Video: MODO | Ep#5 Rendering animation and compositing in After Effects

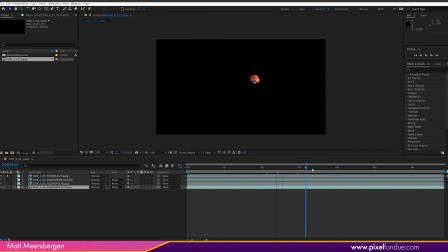746s
Final color needs to be on top, then shadow, then ambient occlusion, and the depth pass can go on the bottom.
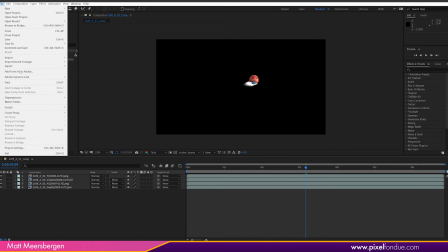757s
Great, now let's bring in the background pass. I have exported a TIFF sequence for the background.
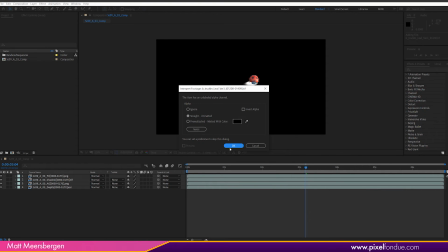762s
PNG or TIFF are fine. Click Ignore Alpha and import it into the comp.
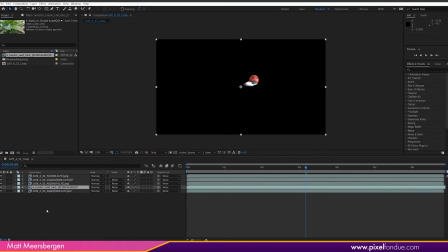767s
Drag this layer just above the depth pass. I like the shadow to be under the AO pass actually. It doesn't matter, just my preference. So with the shadow, we need to invert the render.
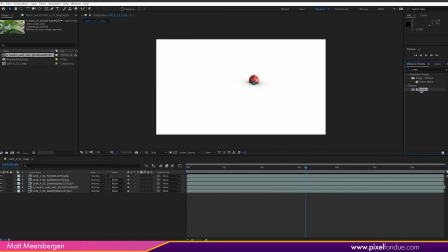777s
Go to Effects and type in Invert. Then drag that over to the shadow layer. Turn off the AO layer for now. It will invert the white and black.
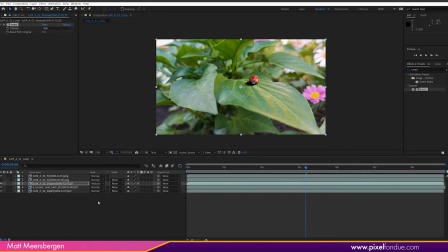789s
Change the mode to Multiply. The white will become transparent, and now we have control over the opacity of the shadow pass. Hit T on the keyboard to bring up the opacity and make it around, 34% maybe.
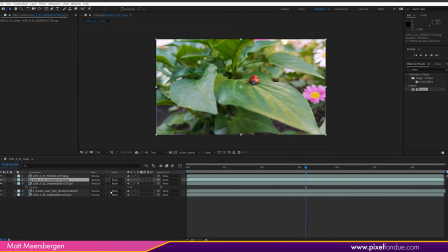802s
Turn on the AO layer and change its mode to Multiply as well. So now you have a good ambient occlusion and shadow under the character. Hit T again and change the opacity to how you like it. I reckon around 39% is fine for this shot.
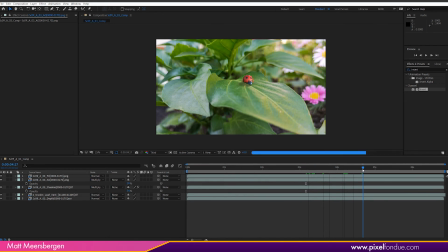815s
Each shot is different, so this percentage is really what you think looks best. Scrolling along, we see that the ladybug is locked to the leaf and it is integrated well into the scene with lighting and shadows.
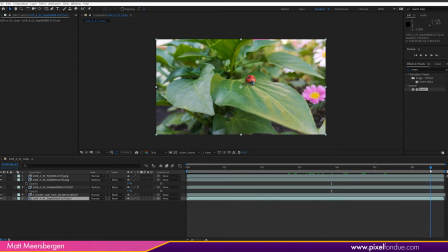828s
Depth of field for this shot can be used, but we won't see the effect much, so I will show you that in a greater detail in another shot. But first, let's color grade this shot a bit. Add an adjustment layer. I like to rename it CC for color correction. But it's more like a color grade.
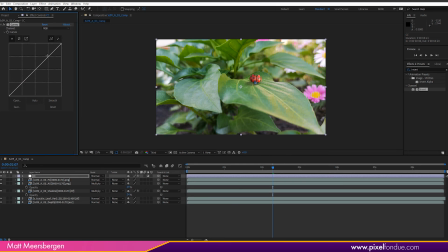846s
Let's put curves on it and do a typical S-curve grade to get a bit more contrast.
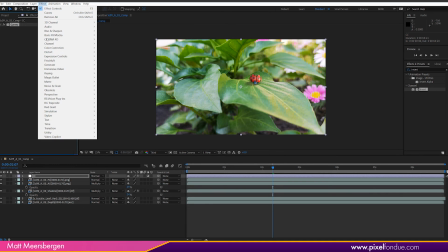853s
Then I sometimes put another effect over the top, like a shadow highlight effect.
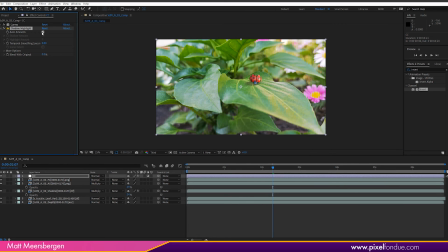858s
Turn off auto and play with those settings a little, and that gives me a look that I like. This isn't a 32-bit effect, but neither is the background footage here. I just put it on sometimes because I like it, like the effect it gives, by toning down some of the highlight in the scene.
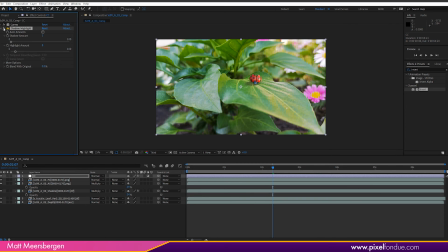874s
Okay, let me show you how the final composition turned out, which I used in the ladybug animation episode.
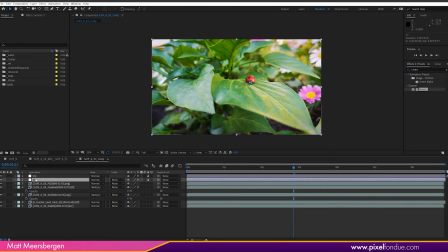881s
The only difference really is that I added a slight vignette to the scene to darken the edges a little. I use Lumetri for this, as it has a nice vignette effect. I often use Lumetri for more complex color grading, but this shot doesn't need it.
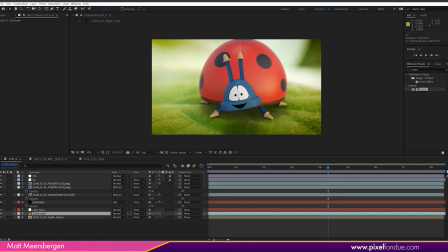897s
Okay, here is the second shot in that sequence. The ladybug close-up. Shot again with a mobile phone and a special macro lens attachment.
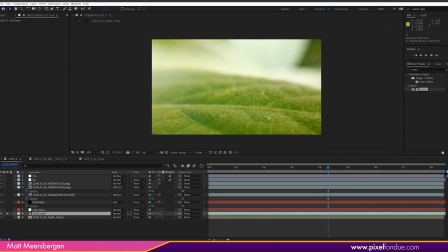905s
Love that phone, it takes great 4K video. This macro shot gives us a great chance to look at depth of field.
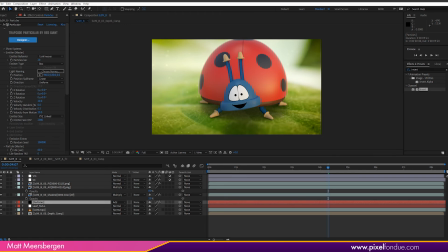912s
Here I put on a particular effect, particle field, just to give a look of particles flying around, which helps to sell the shot. I have the same layers as before, and here is the depth layer for this comp.
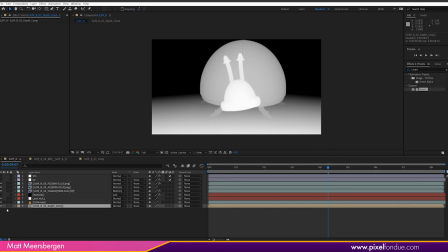926s
It has been pre-composed, but we can do the same here on the normal layer sequence.
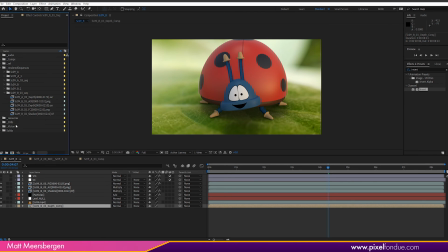931s
In fact, I'll drag the depth sequence here and show you how I used it to create the depth of field effect.
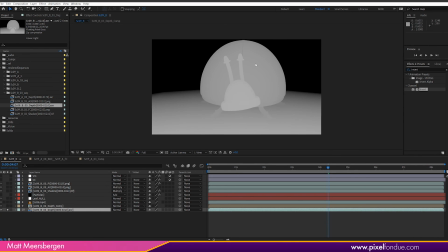937s
You can see here that there are different gradients of grey here over the character and ground. First of all, let's put on a 32-bit exposure effect on it. This will allow me to reveal or hide the image. The 32-bit float EXR file keeps all the information from the render, even if we can't see it here.
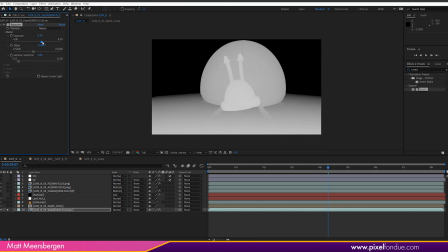956s
Let me show you. Expand these three values and then have a play around with them. The distance from the camera through 3D perspective is saved in the EXR. So let's look at making the head of the ladybug as bright as we can, with a grey gradient going back in space, like this.
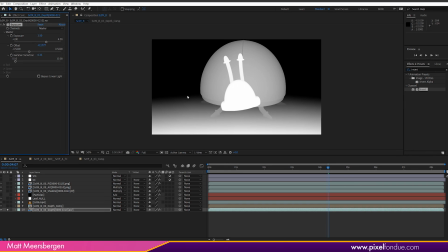974s
You can play around with the settings to make the gradient shorter or longer. Okay, let's bring back the footage and sequences.
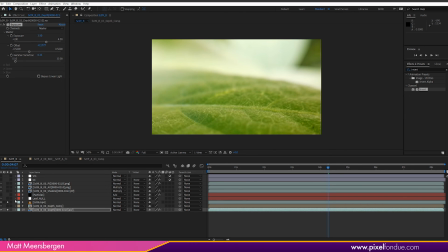981s
We can see that the depth of field is very shallow here, so we want to see the back of the ladybug blurred.